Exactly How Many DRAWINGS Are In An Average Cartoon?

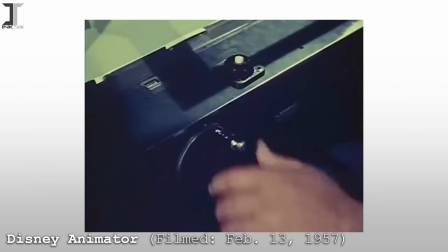[4:16]
As we discussed earlier, the frames of a cartoon character are changing approximately 24 times per second, yet the background remains the same.
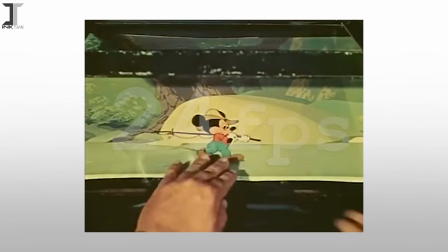[4:23]
A new drawing isn't needed every time for the background,
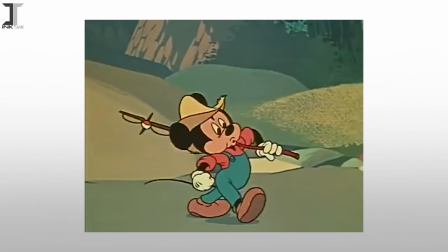[4:27]
as the frames progress so long as the camera angle stays the same, and sometimes this can last for quite a while.
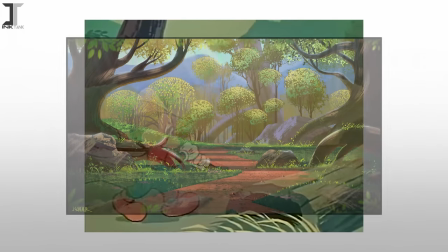[4:33]
This is also why backgrounds are usually more detailed and intricately shaded than the characters in the foreground,
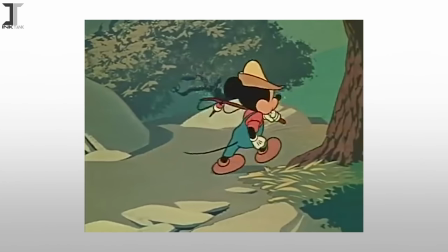[4:38]
as a single background screen time is hundreds of times longer than a character's frame of animation.
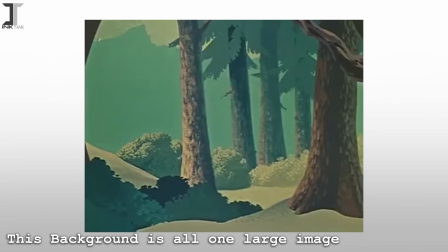[4:43]
You might as well put a lot of effort into something if you're going to spend quite some time looking at it.
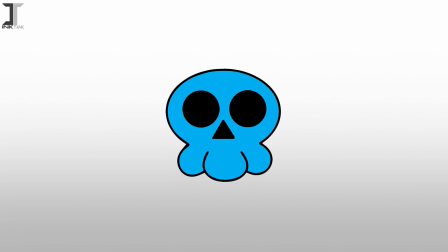[4:48]
So, as the background doesn't need to change all too often, the number of background frames to create is reduced.
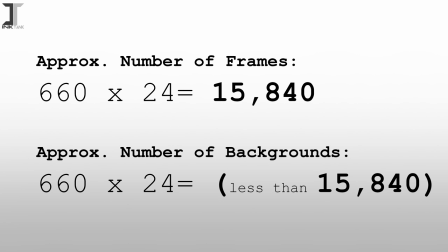[4:53]
This makes the proposed number we had, for the amount of backgrounds, drop quite a lot. However, this number also assumes that every second also needs to have 24 completely new frames of our character.
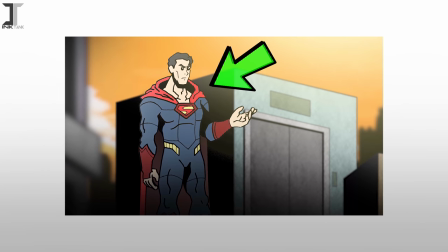[5:04]
There's plenty of times where a character can be, say, standing still, and so long as they don't move, only one drawing is needed.
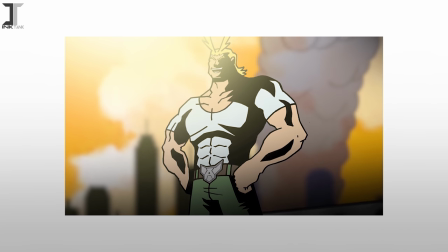[5:10]
Frames are also often repeated, most notably for dialogue.
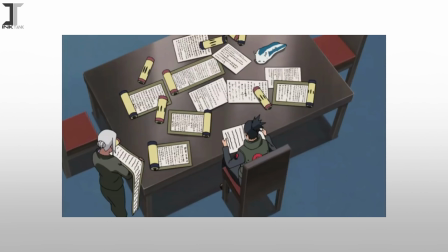[5:14]
Japanese animation breaks this down to its simplest form, usually using only three distinct frames for when a character speaks, closed, halfway, and open.
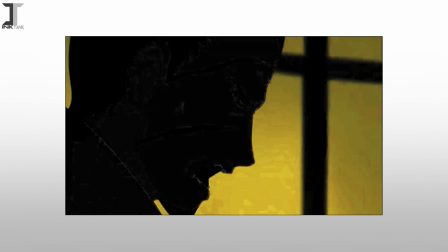[5:22]
Those three frames, combined with the background, gives us four drawings total,
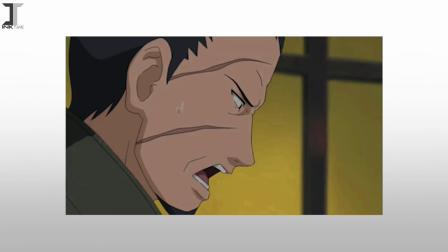[5:27]
and these four drawings can last an animator a decent amount of time in an expositional heavy scene.
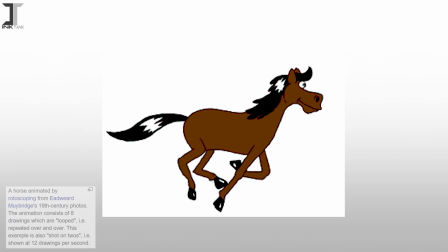[5:36]
Frames can also be repeated in a strategic sequence to create an animated loop.
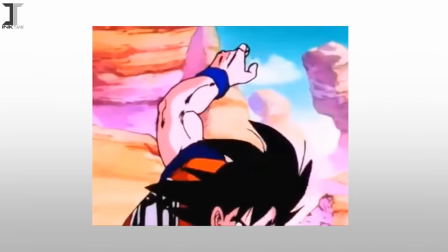[5:40]
This effect is commonly used for secondary animations, like hair blowing, fire burning, walking, running, and sometimes even fighting.
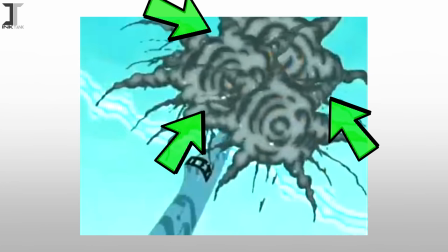[5:48]
A good animated loop should be seamless, and can sometimes be used multiple times in the same shot when a lot of the same thing is happening at once,
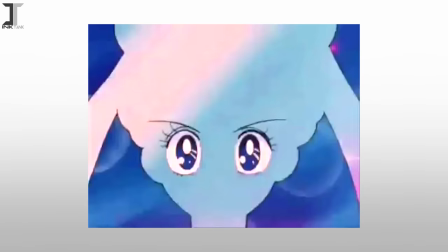[5:56]
such as with explosions and crowd sequences. There's also a case where entire animated sequences are reused.
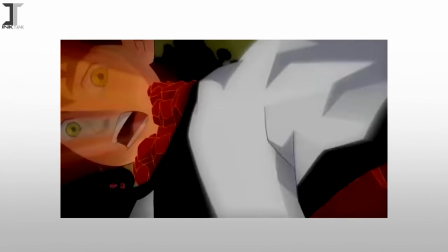[6:02]
This is common for scene transitions, character power-ups or transformations, and often because it is cheap and saves the studio a lot of money.
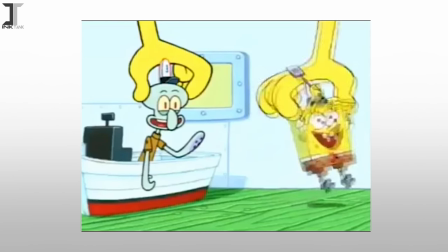[6:09]
Backgrounds are the easiest to reuse if characters commonly visit a specific location every episode,
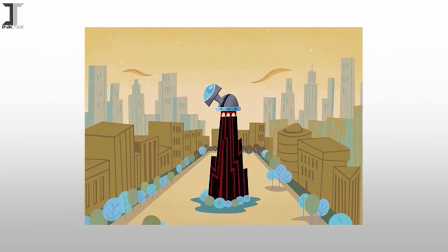[6:14]
so one drawing can be reused for an entire television series run.
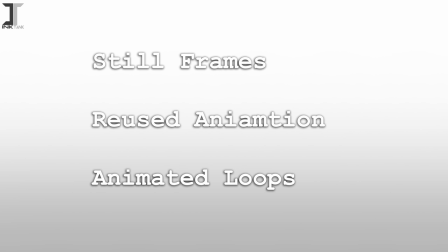[6:19]
Still frames, reusing animation, and animated loops all contribute to dropping the total amount of drawings needed to create an animation,
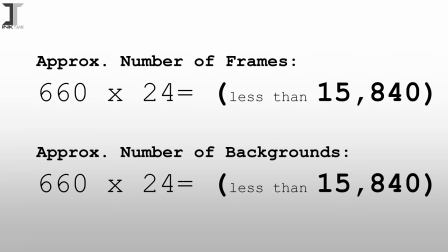[6:26]
so our numbers should be a lot lower than our original estimate, contradicting what was thought to be higher once we added all the backgrounds.
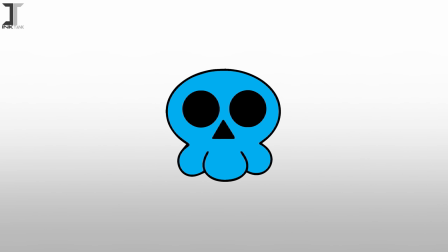[6:32]
Let's take a few moments to jump back onto the topic of layers, now that we understand animation a little bit better.
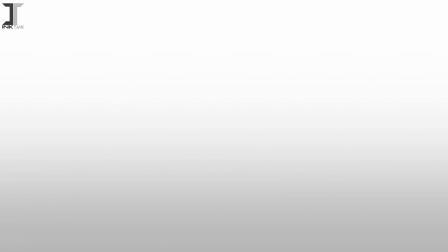[6:42]
Throughout this discussion, we've been operating under the guise that the two layers we have to work with are the foreground and the background,
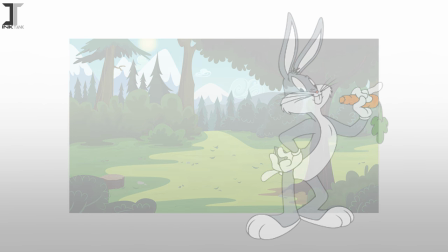[6:48]
but dissecting our favorite animated programs reveals that it gets much, much more complicated than that.
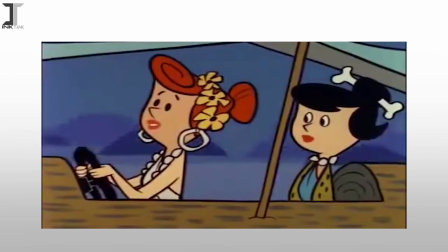[6:54]
Frequently, every individual character is animated on its own layer, even if they share the same screen time with each other.
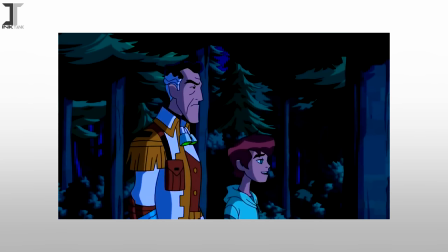[7:00]
This is because each character must act independently from each other in order to do what they have to do for their own scene. If one character is standing still while another is moving around and talking,
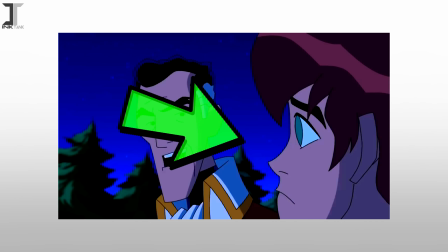[7:09]
then the standing still character must be drawn on a separate layer so that this layer can be extended and repeated while other layers are swapped out to further progress the sequence.
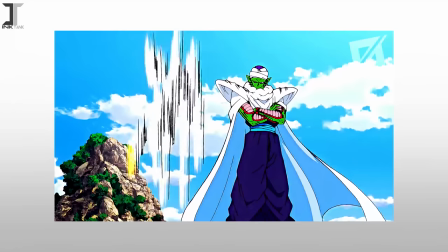[7:18]
In many cases, a single character can have multiple layers themselves as well. This happens whenever a character may be speaking while their body is doing something else.
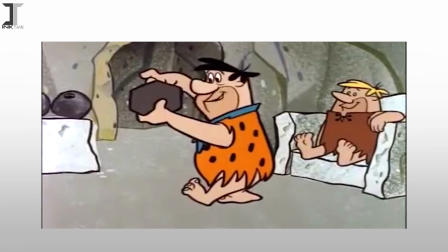[7:25]
A classic example is in older Hanna-Barbera cartoons, when you see a very obvious distinction between the head of a character and the rest of the body.
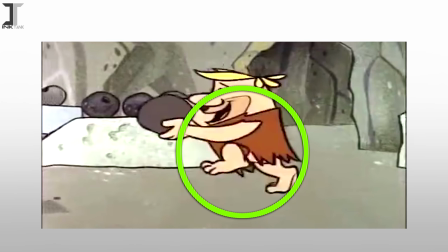[7:33]
Their body is on one layer, having multiple drawings looped over and over again in a predetermined,
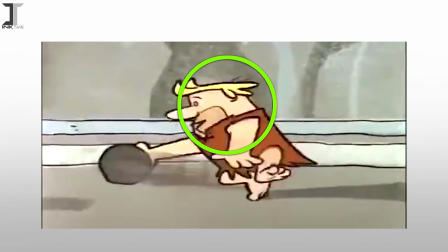[7:38]
timely fashion, while the head is on its own layer, having its frames a bit more strategically ordered,
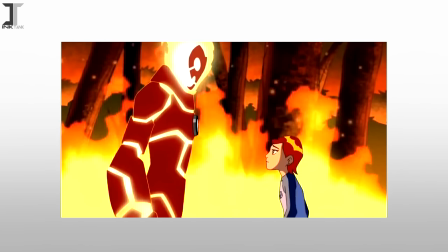[7:43]
with the purpose of matching the correct mouth drawings to the voice actor's recording. I'd like to use this brief scene as an example as well, where you can see this character's body remains still,
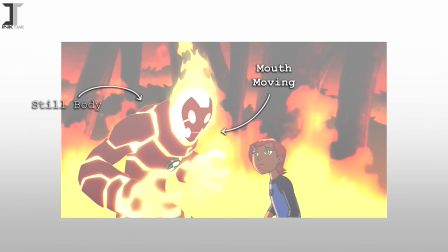[7:52]
his mouth interchanges between select frames, while both his hair and the flames behind him repeat on a loop. The second character and the background remain static. Although you can break this down into one united video clip and count each drawing partnered together as a single frame,
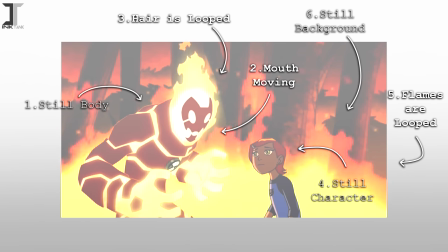[8:06]
each frame was created by at least six different layers, seven if you include the simulated fire texture, each working independently to support this one cartoon sequence.